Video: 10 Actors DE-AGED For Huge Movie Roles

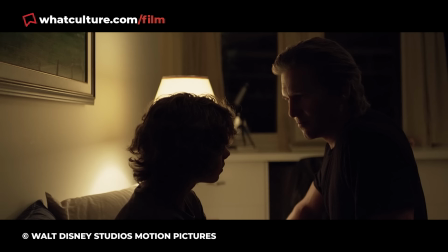[4:09]
After all, it's hard to suspend disbelief when there's a 61-year-old voice cutting out of a 35-year-old face.
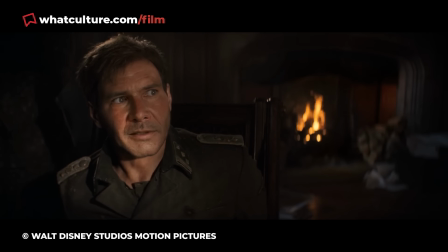[4:16]
The same reason that the opening of Indiana Jones The Dial Destiny also felt very weird.
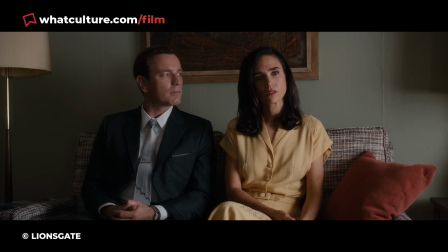[4:22]
7. Jennifer Connelly – American Pastoral Adapting the novels of the late great Philip Roth has never been easy.
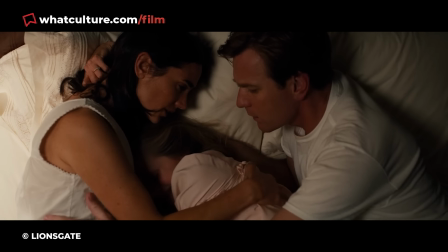[4:31]
Many have tried, many have failed, and director and star Ewan McGregor's American Pastoral is closer to the latter.
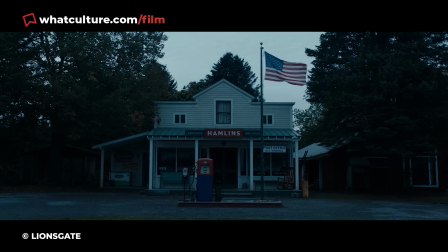[4:39]
Starring as a family torn apart by one major life-changing community-shattering event,
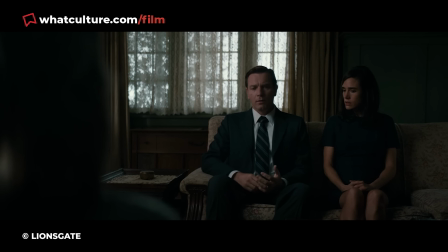[4:44]
McGregor and Jennifer Connelly star as all-American couple Seymour and Dawn Levov.
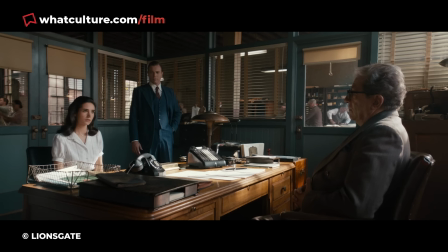[4:49]
And it was no small task for either actor taking on roles that span from the pair's young
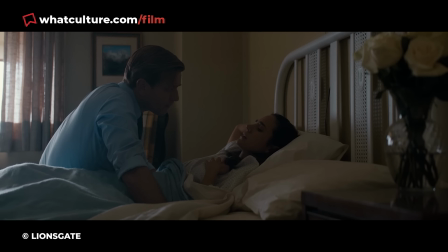[4:54]
courting days all the way up to the miserable in-film present of 1996,
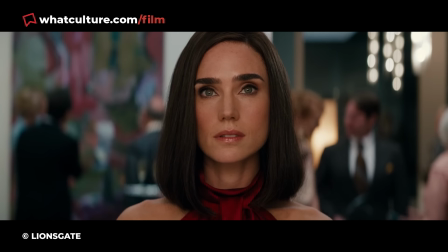[5:00]
inhabiting these characters through every stage of their lives. For Connolly's role as Dawn, who is a young beauty pageant contestant when the couple first meet,
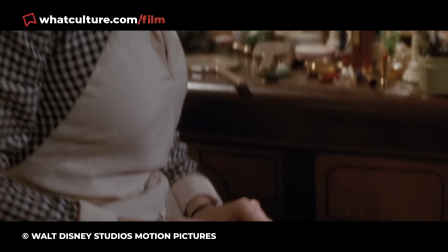[5:09]
the VFX team aimed to de-age her by 25 years, so that she would appear similar to how she did in 1991's The Rocketeer,
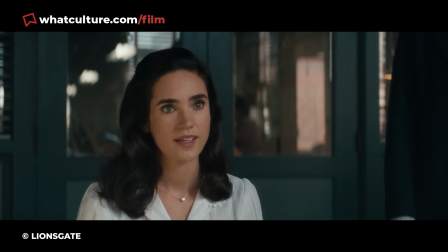[5:17]
filmed when the actress was just 19. To achieve this, they digitally enhanced her face to make it look more full, rounding her cheeks and jaw and smoothing out some of her skin.
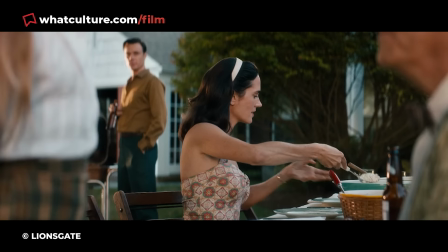[5:26]
Paired with the 1950s setting, styling, and soft tones,
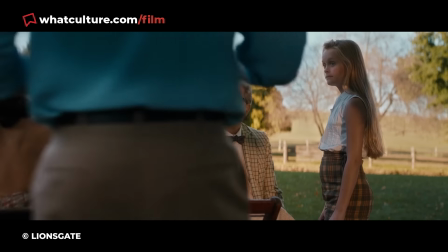[5:30]
the effect managed to look pretty natural and was a rare win in a film that was otherwise dead on arrival.
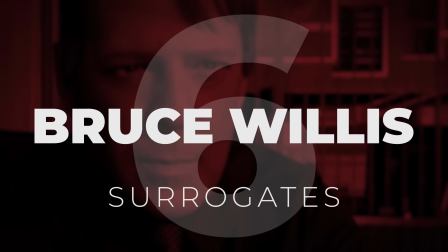[5:37]
6. Bruce Willis, Surrogates Set in the near future,
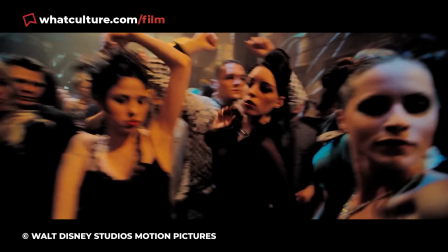[5:41]
Surrogates builds a world in which people are freed from pain and danger by living through robotic avatars of themselves called, you guessed it, Surrogates.
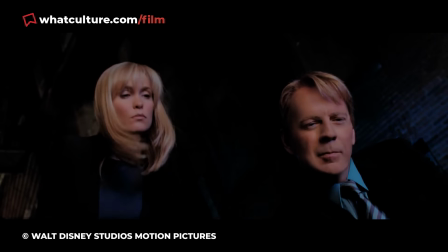[5:50]
FBI agent Greer, played by Bruce Willis, is one such vicarious operator.
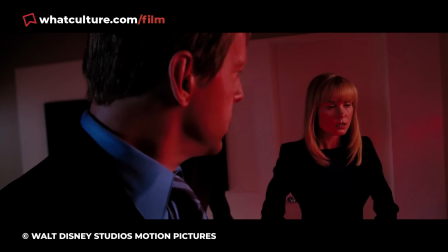[5:56]
But when a murder shakes the supposedly perfect society to its core,
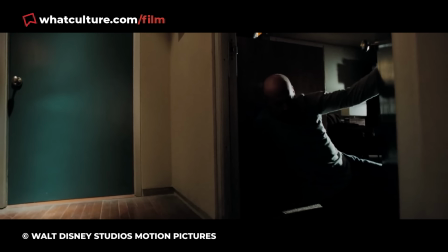[6:01]
uncovering a sinister conspiracy, he has to ditch his surrogate and raw dog reality in order to get to the bottom of it.
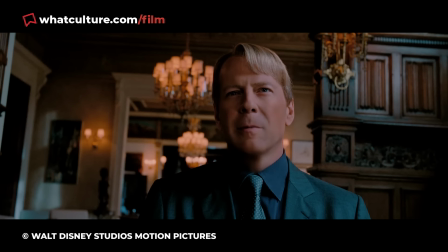[6:08]
With such a killer concept, not just any old effects would do, and industrial light and magic were brought on board with a smattering of other digital effects outfits, creating amongst themselves a second, younger version of the actor that audiences could really get behind.
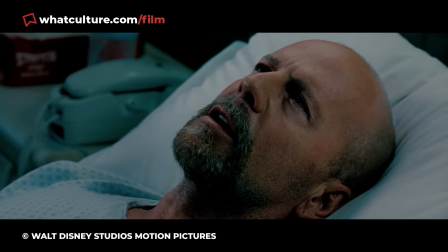[6:23]
To make the then 50-year-old Bruce Willis into a young, fresh-faced surrogate robot, the hair and makeup team went ham on the practical effects,
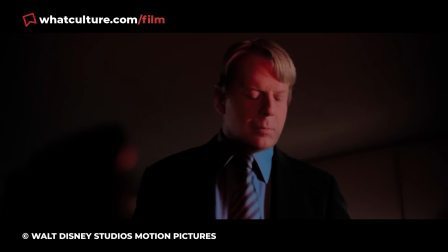[6:32]
before the digital team took over in post and gave what VFX supervisor Mark Stetson described as a digital facelift.
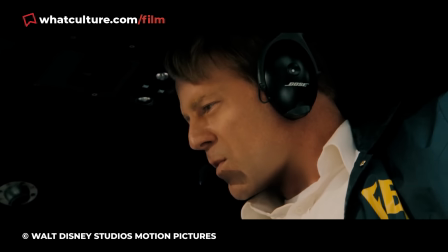[6:39]
Unfortunately, too much of the attention went to the film's visual style, and not enough to the script,
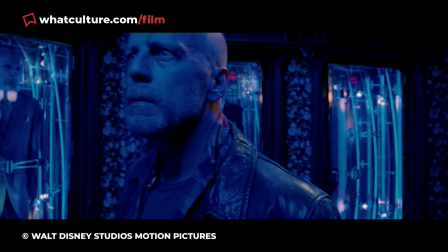[6:45]
which winds up being predictable, forgettable, and not nearly worthy of the work and talent that went in elsewhere.
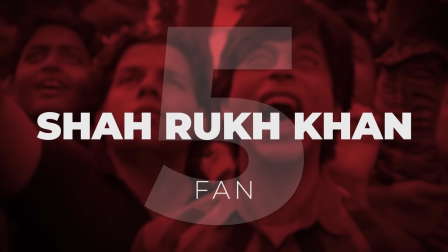[6:52]
5.
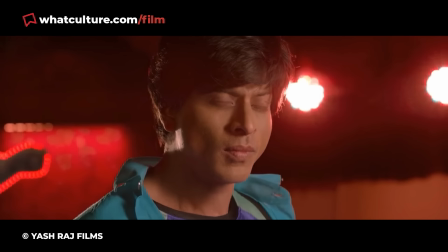[6:53]
Shah Rukh Khan Hindi-language action-thriller Fan stars Shah Rukh Khan in a dual role as Bollywood actor Aryan Khanna,
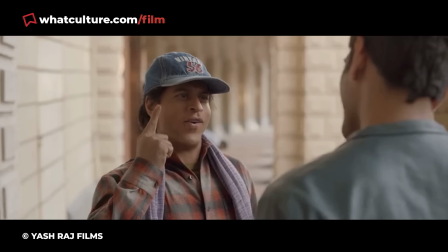[7:02]
as well as his obsessed fan-conventional stalker Gwarav Chandrida, who looks like a younger version of him and uses his likeness to his advantage.
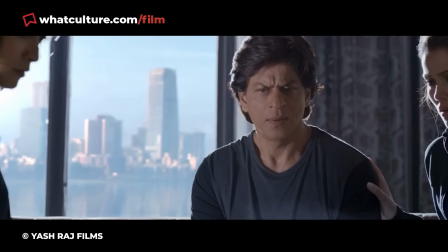[7:11]
Appropriately enough,
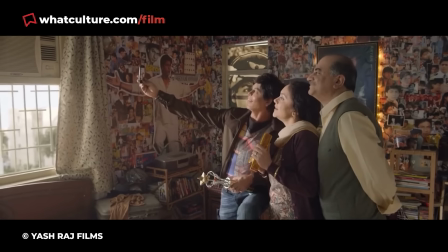[7:12]
the Phil operates as a kind of poisoned letter to Bollywood that places Khan on a pedestal and then uses his opposite to criticize the culture,
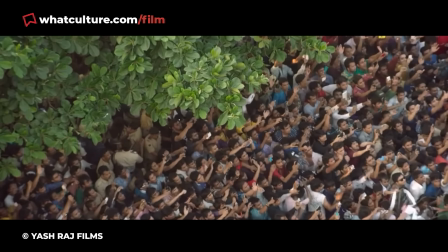[7:20]
the status, and the sensationalism that is such a big part of the scene.
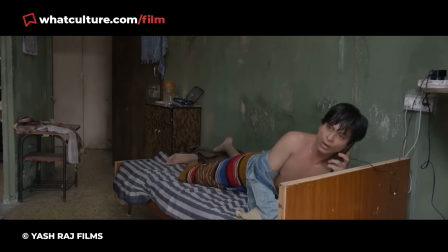[7:25]
Rather than drafting a relative or another actor who looks enough like Khan to sell the guar of part,
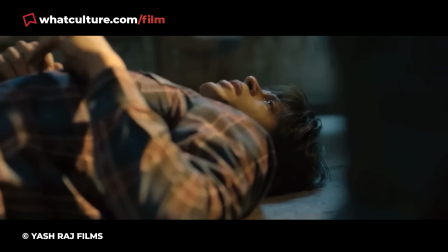[7:30]
the actor was signed on with the intention of playing both roles himself. Director Manish Sharma and his team used prosthetics in scene,
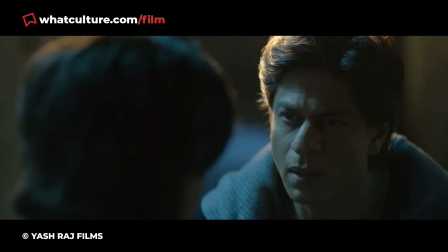[7:38]
filming the required shots with two performances from Khan, before taking the footage to the effects lab for further post-production work.
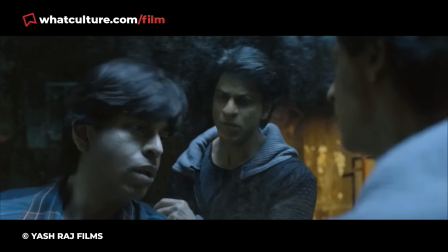[7:45]
To achieve a convincing effect, they used a process of 3D scanning on the actor,
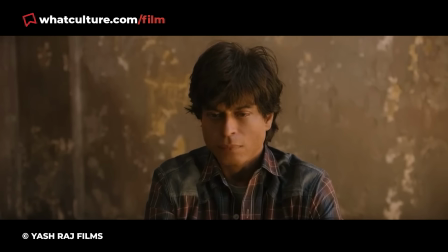[7:50]
and then led VFX to iron out the actor's lines and wrinkles, add some baby fat to his face, and slim his brain down,
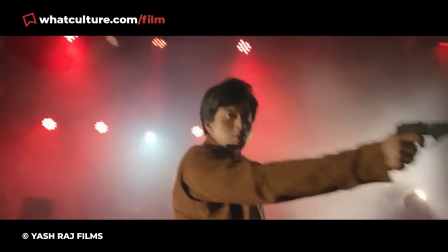[7:58]
taking away muscle mass from the arms, waist, and shoulders.
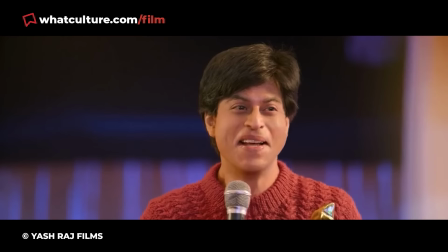[8:01]
The effects are impressive and serve the film precisely as they are meant to, often prompting us to forget we're not watching two different people.
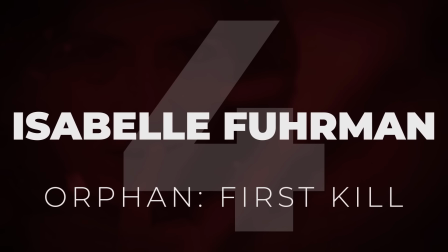[8:09]
Number 4.